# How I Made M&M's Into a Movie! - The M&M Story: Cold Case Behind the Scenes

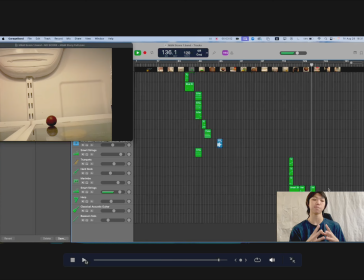[16:30]
And then here we go is a next motif. The motif for the chocolate ball gets played 3 times in different octaves, in different instruments as well.
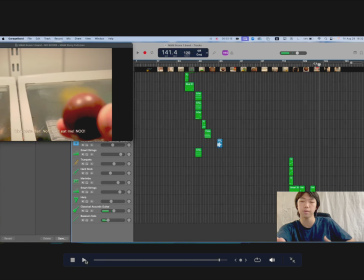[16:39]
It just shows a dissolve of the chocolate ball because we think the chocolate ball is the antagonist for the film.
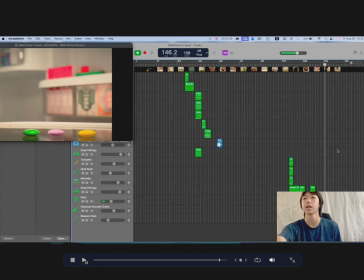[16:45]
Because we're not introduced to Yellow and Shrimpy until right after this dialogue scene.
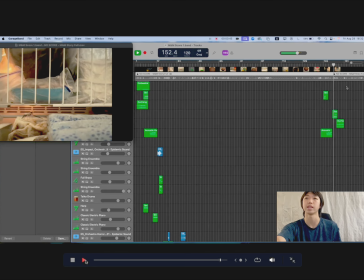[16:51]
So right here. So this is where we get the actual shrimp motif, the very dark tone motif. Right here, and then
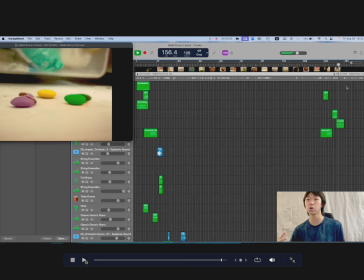[17:06]
right here is when we actually hear the M&M Story Code Case theme, but destroyed. And yeah, it's bad because the Yellow just killed who we thought were good people.
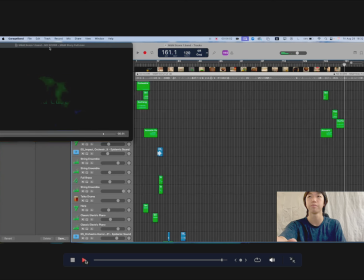[17:21]
So that's the film. Congratulations! Thank you so much for watching till the end of this behind the scenes video. It was so much fun to make, and if you want to continue watching, the next slide will give you more information. Thank you very much, and see you next time.